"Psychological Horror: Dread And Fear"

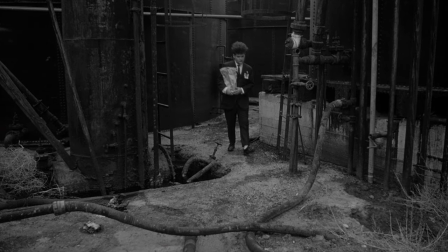The soundtrack playing heavy droning ambience, as Henry's footsteps silent against the machinery around him.
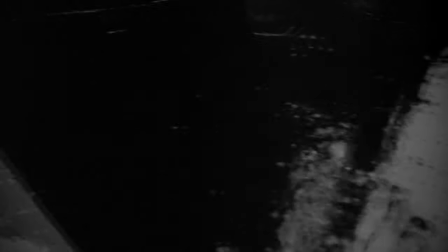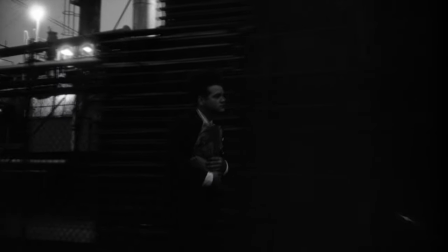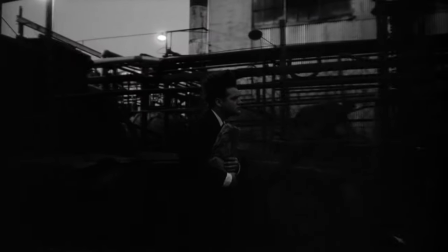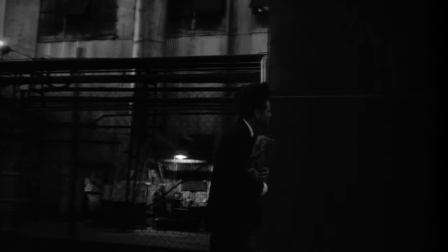The feeling of dread returns, it creates a disconnect between the character and his surroundings and it feels nightmarish.
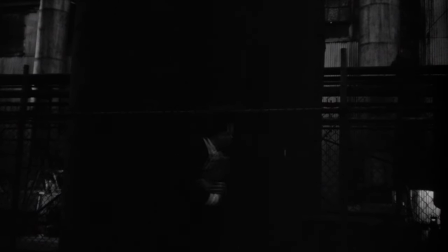Something is off, and without the reference as to what's going on or why it's like this, you're left alone with these unnerving feelings.
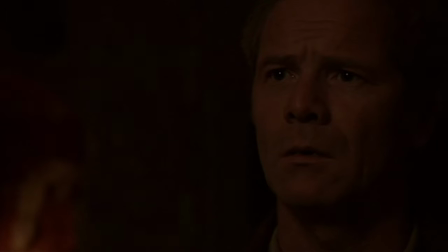What can be maddening about some psychological horror is that sometimes the best answer to a question of why something is happening is...
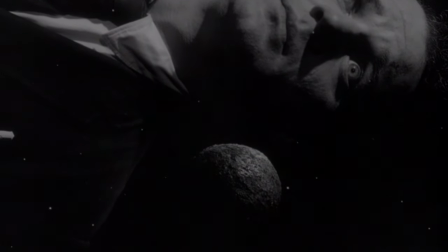I don't know. Movies like Eraserhead have a lot of theories as to what it means.
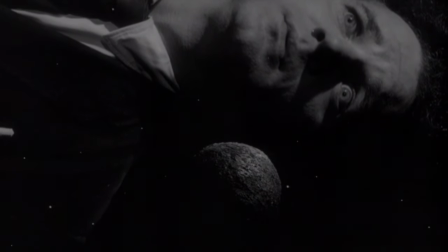It's all symbolism to represent some aspect of director and writer David Lynch's life and fears.
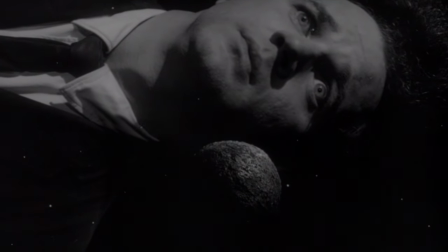In his book, Catching the Big Fish, he made the scenes, put them on film, but stated he didn't understand them until later.
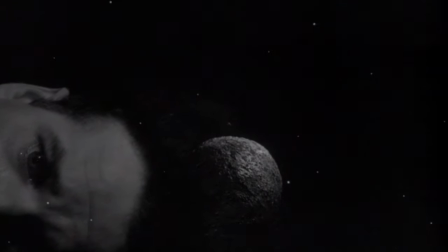At the time, it was just captured feelings. It meant something to him. But it doesn't need to mean something to you.
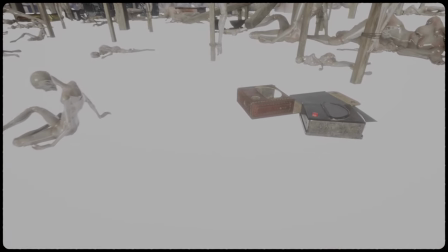Psychological horror can go fully into symbolism,
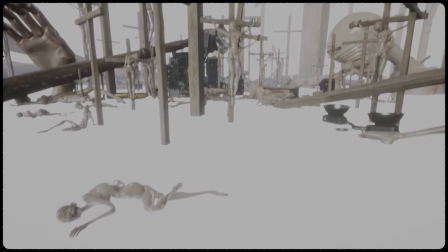experimentalism and surrealism to achieve its goal of inflicting dread or fear by leaving the real world behind.
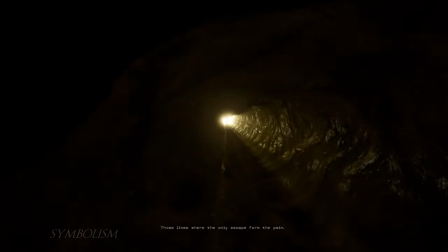In Adam Lost Memories, it's explained during the game's opening sequence that the experience is based on the game creator's
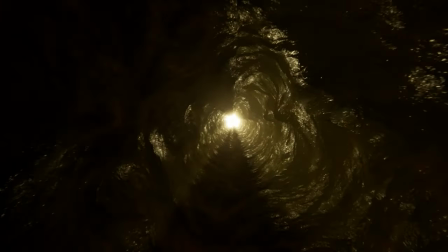memories of his fractured home life and features heavy themes of child abuse.
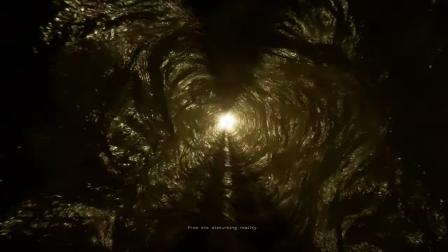But the second the opening is over,
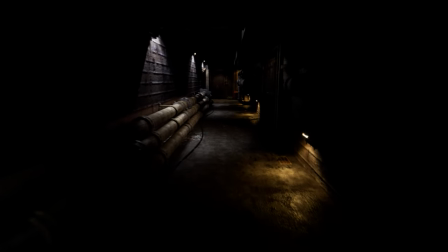it very rarely ever states what it means that plainly, with the rest of the game leaving you alone with its atmosphere and its scenery,
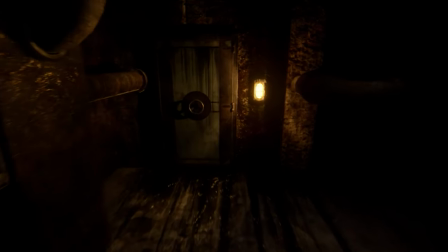and you can sense in these seemingly unrelated environments of futuristic industrial laboratories and dark,
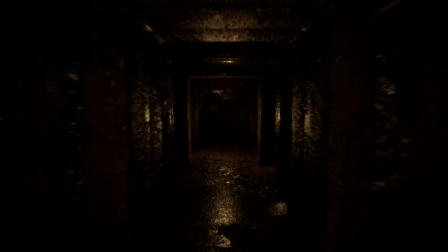closed off mines, that there's an overwhelming loneliness, there's trauma,
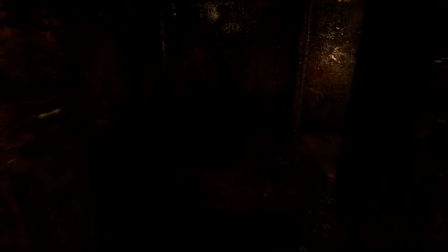there's There's anger, there's hopelessness, everything is dark, everything is empty.
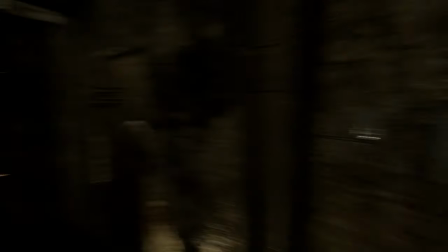The environments mean something, you can feel it, even if it's not apparent to you.
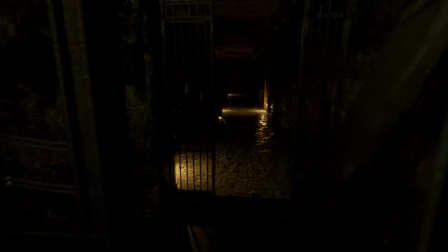You don't need to be able to relate, you can just imagine what led to this. And that's one of psychological horror's greatest strengths, allowing the player to imagine more terrifying things than it really ever needs to show. When you see a lone wheelchair in a dark room, it's there for a reason. emotion, emotional, environmental storytelling with nothing but a lone object in the darkness.
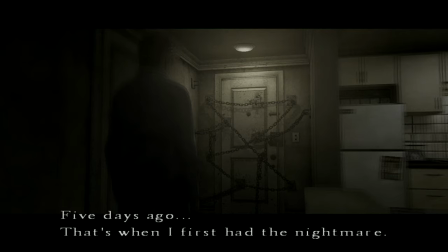Symbolism is one of the hallmarks of psychological horror and works well with your imagination to allow you to interpret things in your own way.
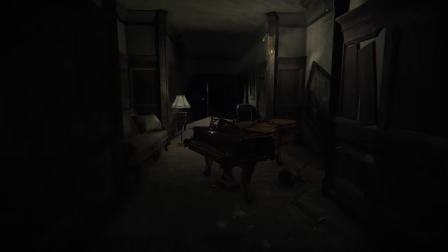Layers of Fear presents a lot of scenes in the game that represent parts of the main character,
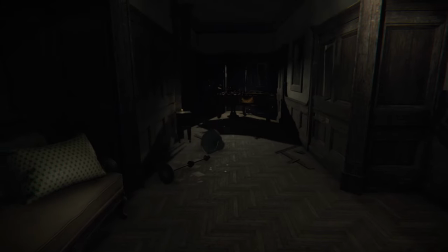the painter's life, and how art has been what he's chased, and how art has It's been what's ruined his life,
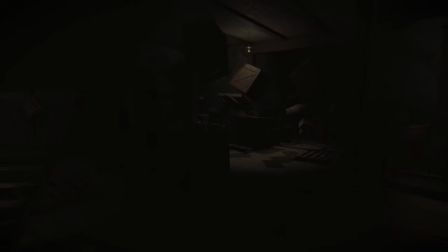from the floating furniture in the basement when the piano plays a tune, to the books rushing out of the walls,
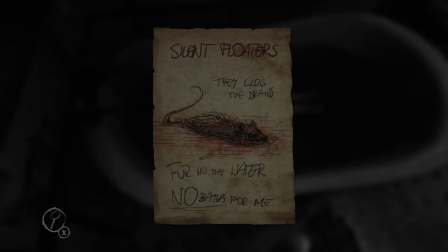and even the rats floating in the bathtub, it's all there to represent a moment,
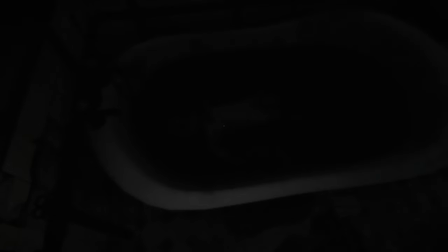or a fear, or a feeling.
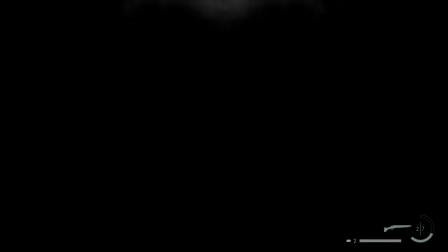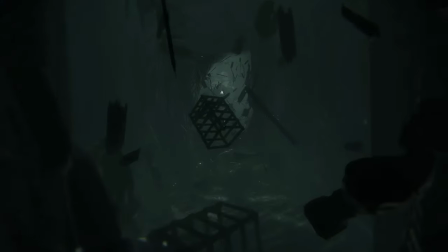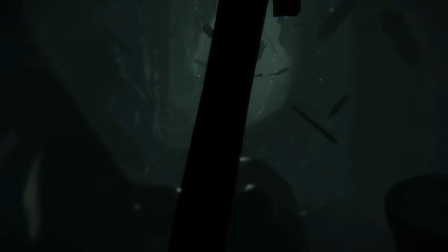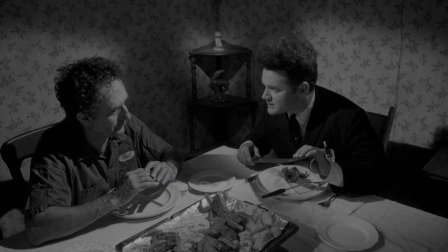Eraserhead once again has one of the more uncomfortable scenes in the film, where Henry has dinner with his girlfriend Mary and her family.
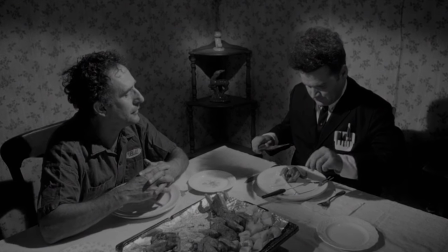There's a point where Henry is given a cooked bird, and when he cuts into it,
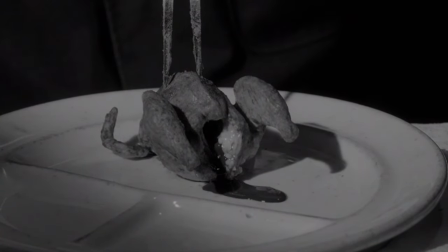it wiggles its legs and it bleeds and bleeds and bleeds and across the table
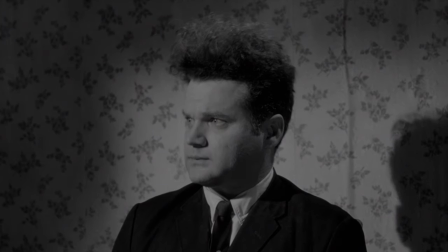Mary and her mother watch it and her mother salivates wildly and seems to find some strange pleasure in the act,
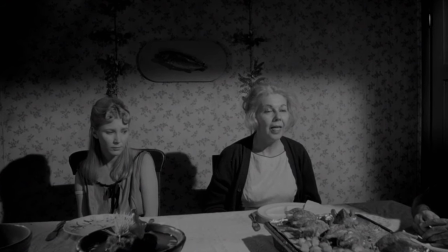and all the time the sickening slurping sound of the cooked bird invades your ears as the camera does a close up of the blood seeping out.
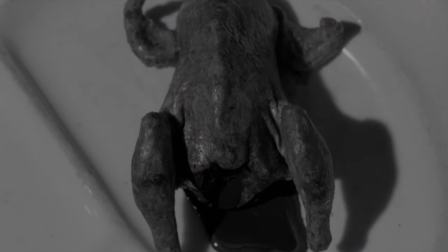Eventually Mary's mother seems to be horrified and runs off. The scene is bizarre and distressing, it means something.
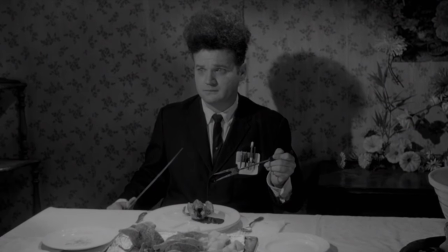The events are deliberate and calculated but regardless of what it means to the casual viewer it's horrifying.
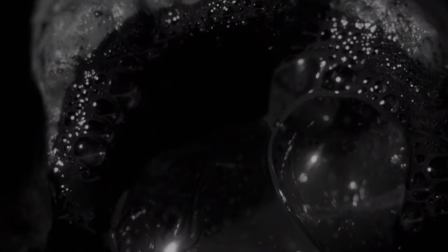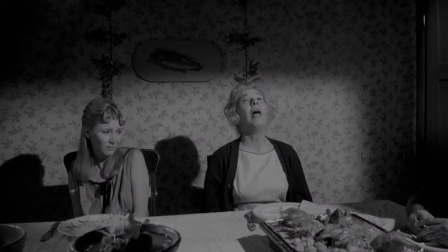This isn't normal, what we're seeing here are the manifestations of someone's subconscious telling them something,
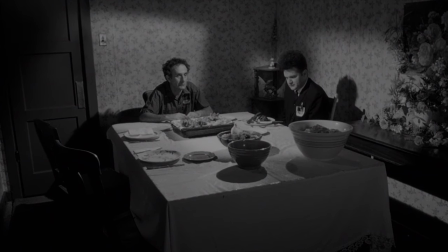and a lot of the horror comes from knowing that it's going somewhere, this dread is building towards something.
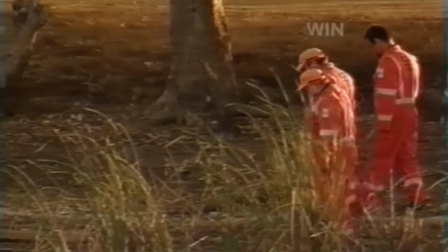The movie Lake Mungo is a fake documentary about a family's strange aftermath after their daughter Alice drowns
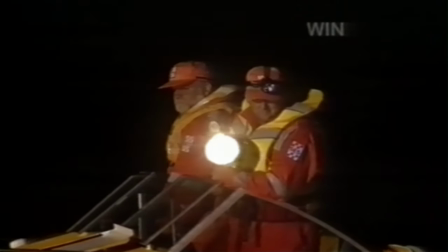in a lake and there are several clips where you can see Alice being interviewed by a psychic and she explains to him these dreams she's been having.
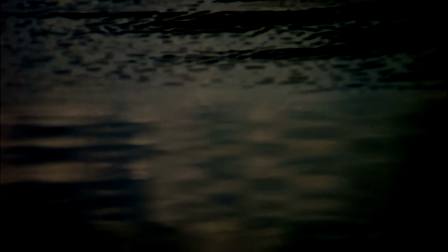Would you like to tell me a little bit about what happened?
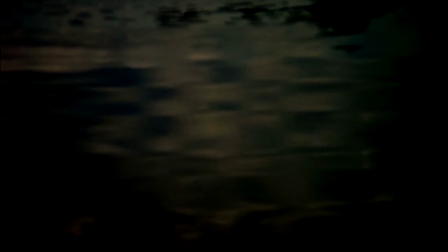I feel like something bad is going to happen to me. I feel like something bad has happened.
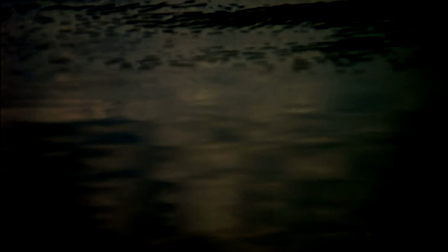It hasn't reached me yet, but it's on its way, and
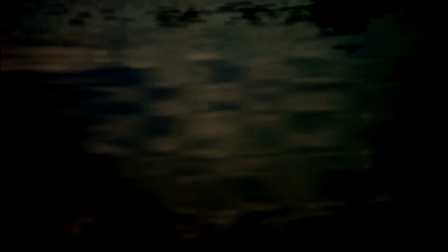it's getting closer, and I don't feel ready.
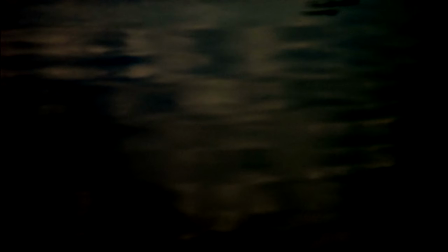I feel like I can't."
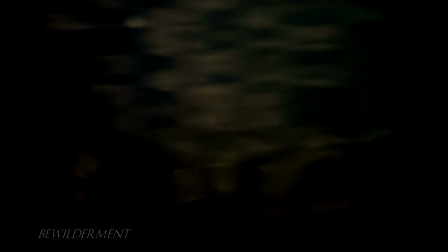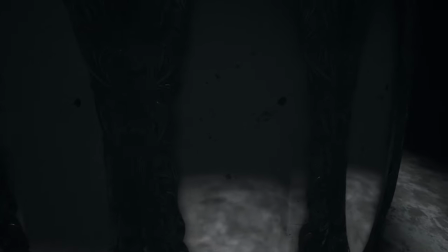Confusing the audience with the environment is something done a lot to force them to lose grip on reality, and as a result you can feel disorientated.
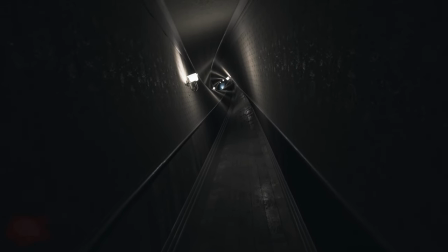Visage does this with the mirrors in Dolores' chapter, as you walk through them to different points in time and locations within the house,
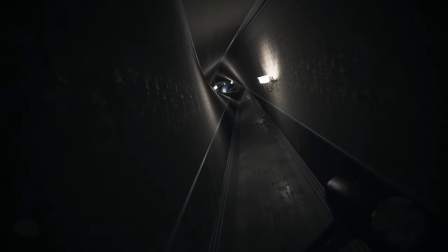though things that can be understood are things that can be mastered.
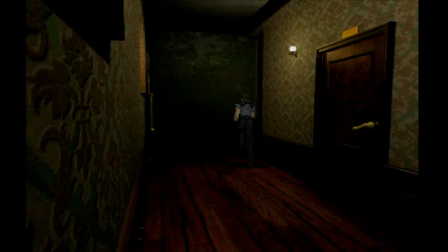The mansion in Resident Evil doesn't change, the layout remains the same, and the more you traverse it the more you get used to it.
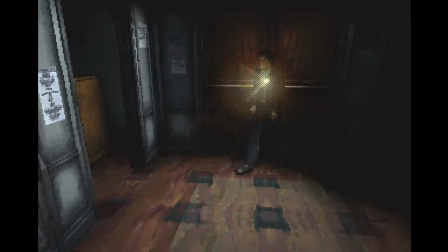Familiar, know where things are. In Silent Hills Midwich School the same applies,
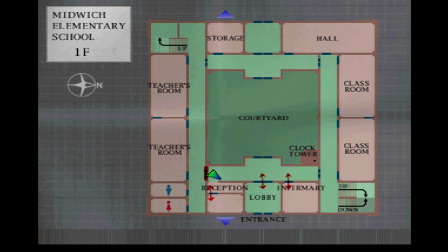its environment has a map that makes sense and you can walk back and forth between locations to solve item puzzles.
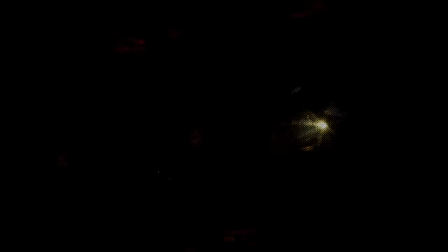Until you gather the items required to enter the clock tower. As Harry Mason, you climb down a ladder, walk through a tunnel,
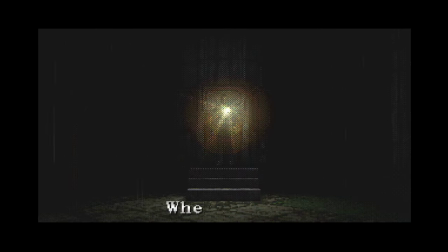climb up another ladder to reveal you're back at the clock tower. Inside the school, the floors have been replaced with gratings.
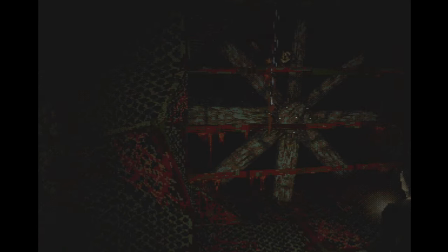The walls are rusty and smeared with blood. There's hung bodies chained to the walls.
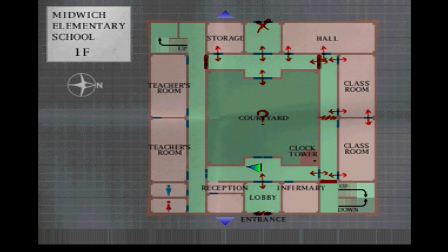The soundtrack has turned and there's horrific dissonance scraping. All the doors you unlocked have moved and now your map is useless.
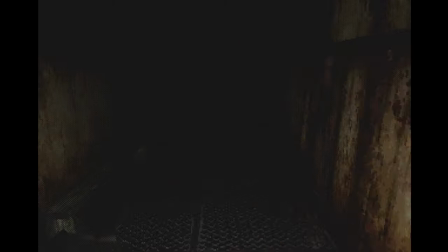The school isn't the school anymore, but it is. What does it represent and to who?
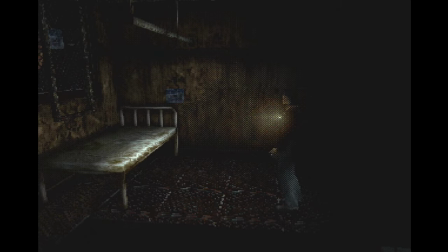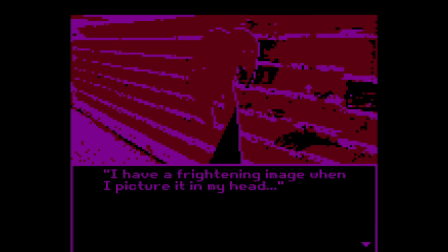Milk inside a bag of milk inside a bag of milk follows a girl as she goes to buy some milk for her mother, and the thought patterns,
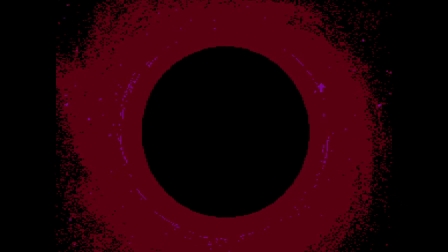the justifications, the blending of fantasy with reality makes it hard to tell what's happening.
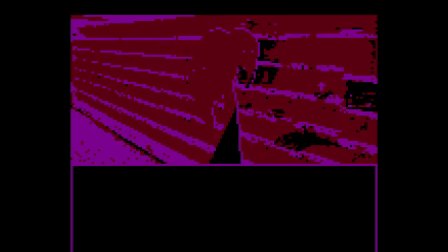Strange close ups interject the conversations you have with others, her own thoughts mix up with the dialogue and you're left trying to pin down the feeling of unease, the anxiety from her strange actions. Psychological horror is there to bypass the sort of logical fear you get from more typical scenarios.